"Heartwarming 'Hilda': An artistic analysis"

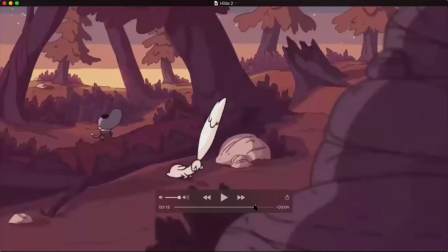It definitely gives a different sense of movement to the character and same thing with the fox you got kind of like a a smoother feel with the animation even though it's like frame by frame it's really rough.
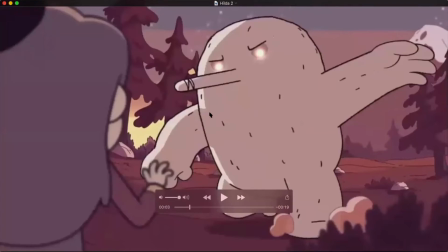right yeah um i guess also another thing um concerning movement is this like the troll like you said samantha
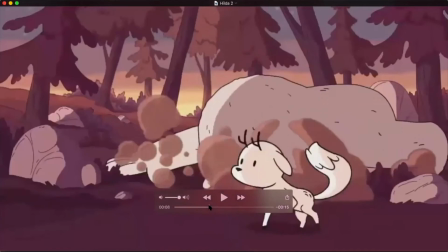you can like feel the weight kind of um not only like with the camera shake with each step but also like the way it slides and like the dust and how it has to
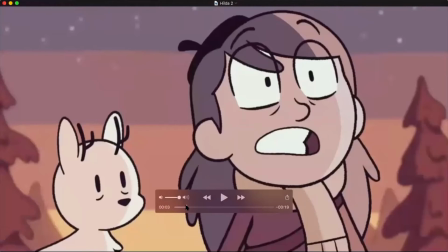get up i think i think in that one scene where they just show the feet you can really see the way like how they move faster you
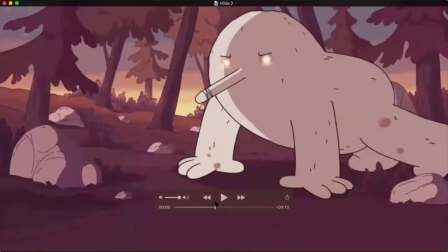know they have like a faster speed than the the monster and i think that really showcases that sense of weight that scene right there
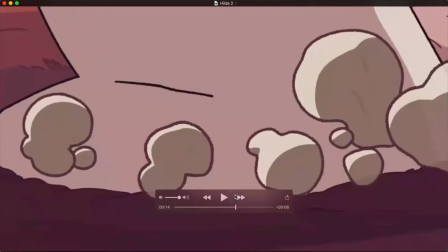yeah like how that foot just lingers there for a moment at the bottom yeah i like the dust yeah yeah
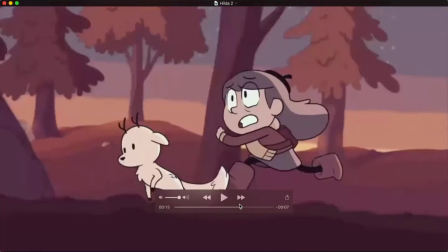like dust but yeah no i feel like especially in hilda just the small details add so much um but yeah with that why don't we move to our final clip um this one is the longest of
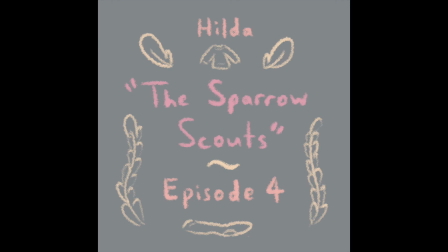all of them that we've seen so far um it's from episode four which is called the sparrow scouts yeah let's play it
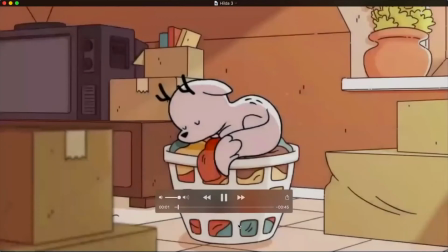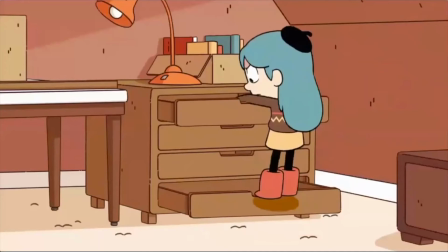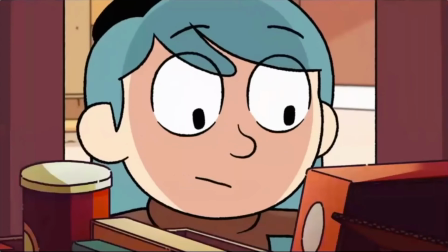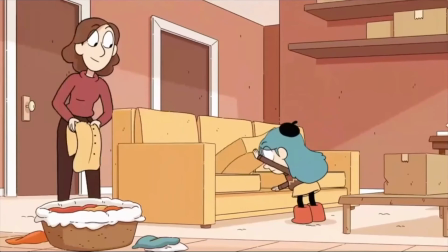ready to go to your very first sparrow scout meeting almost oh
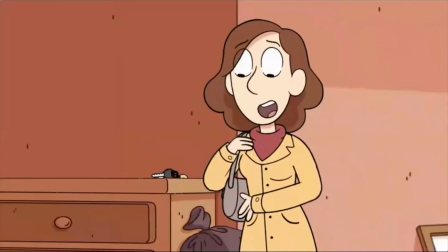i hope you like the sparrow scouts as much as i did at your age come on we don't want to be late
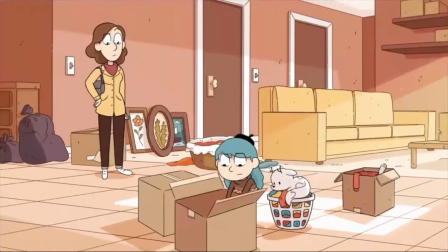what are you doing looking for my sweater you're wearing it no my good sweater
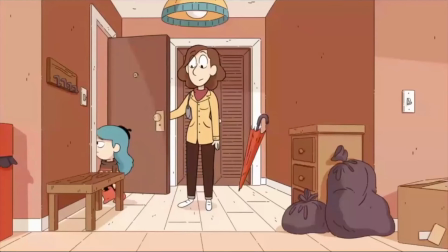guess i'll have to wear this one hey i knitted you that sweater
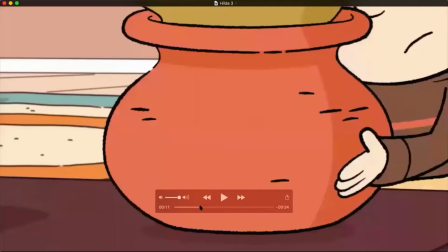all right yeah um so this is uh it shows her mom um johanna so this is kind of like they moved into the city
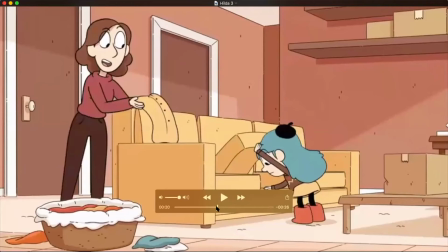which is called trollberg um there's like their new house and they're kind of settling into life there I remember watching this and I I I again I like all
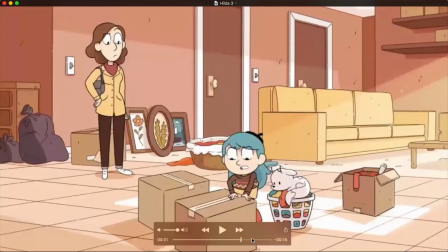these scenes because I think they're really fun and I think this show is really fun um but like again with the color palette and the sense of
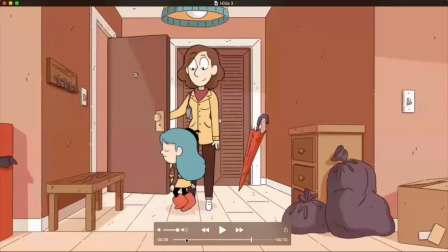light I really enjoy that and the style is just it's just always so beautiful as well as like it gives it a sense of like child
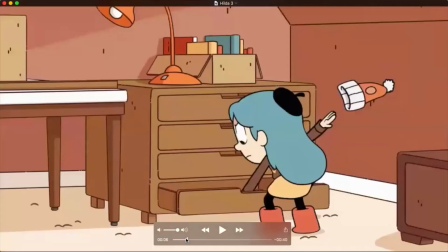childlike wonder of like her looking at all these places and trying to find what we eventually find out to be your sweater and like
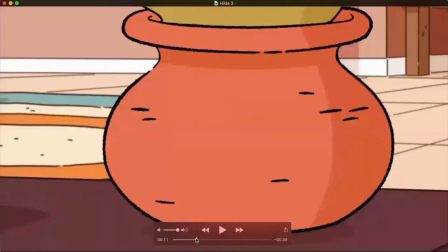obviously it's not going to be under the pot but as a kid like you don't you don't care you're just going to lift up the pot it's just and
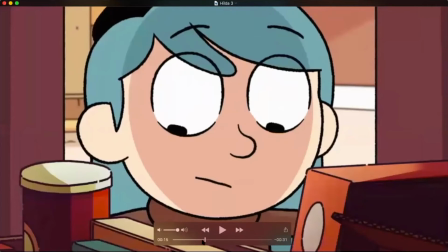the music timed with it it's it's just great yeah that's something I was actually thinking about too Joey um like I don't know about you guys but I totally see myself like oh I need my like my good sweater like it's in the cabinet it's under the pot it's like i'm looking everywhere
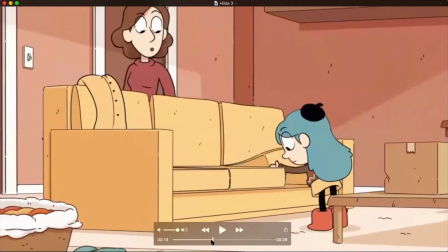she has like this little kind of angry expression like when it's not there i just noticed like the squishiness of the the cushions on the
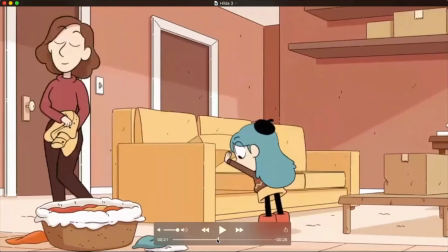on the couch i really like that detail because like you really it's just it feels like a sponge when you look at it or like at least like
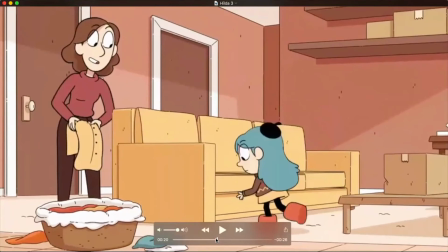a cushion something that i really appreciate is i don't want to say it's unclean but it's not totally queen line art like it's kind of they're using like a brush that isn't just
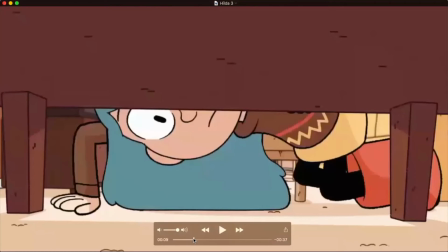great like you can see in some of the more detailed shots where it's kind of like a fuzzy brush yeah
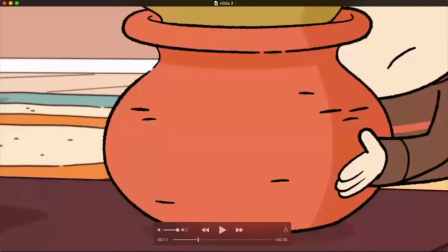um it looks like a sketching brush yeah yeah
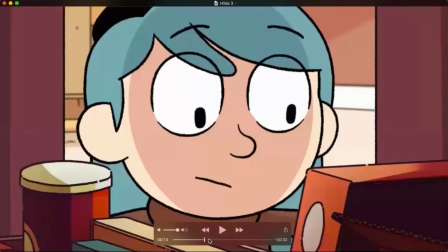yeah there they're there oh yeah i forget who said it but somebody said
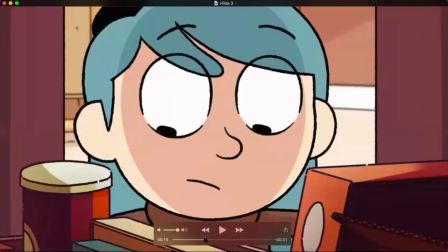something about the sky and not kind of blending together a lot of the colors but that has like a very when you look at it up close it has a very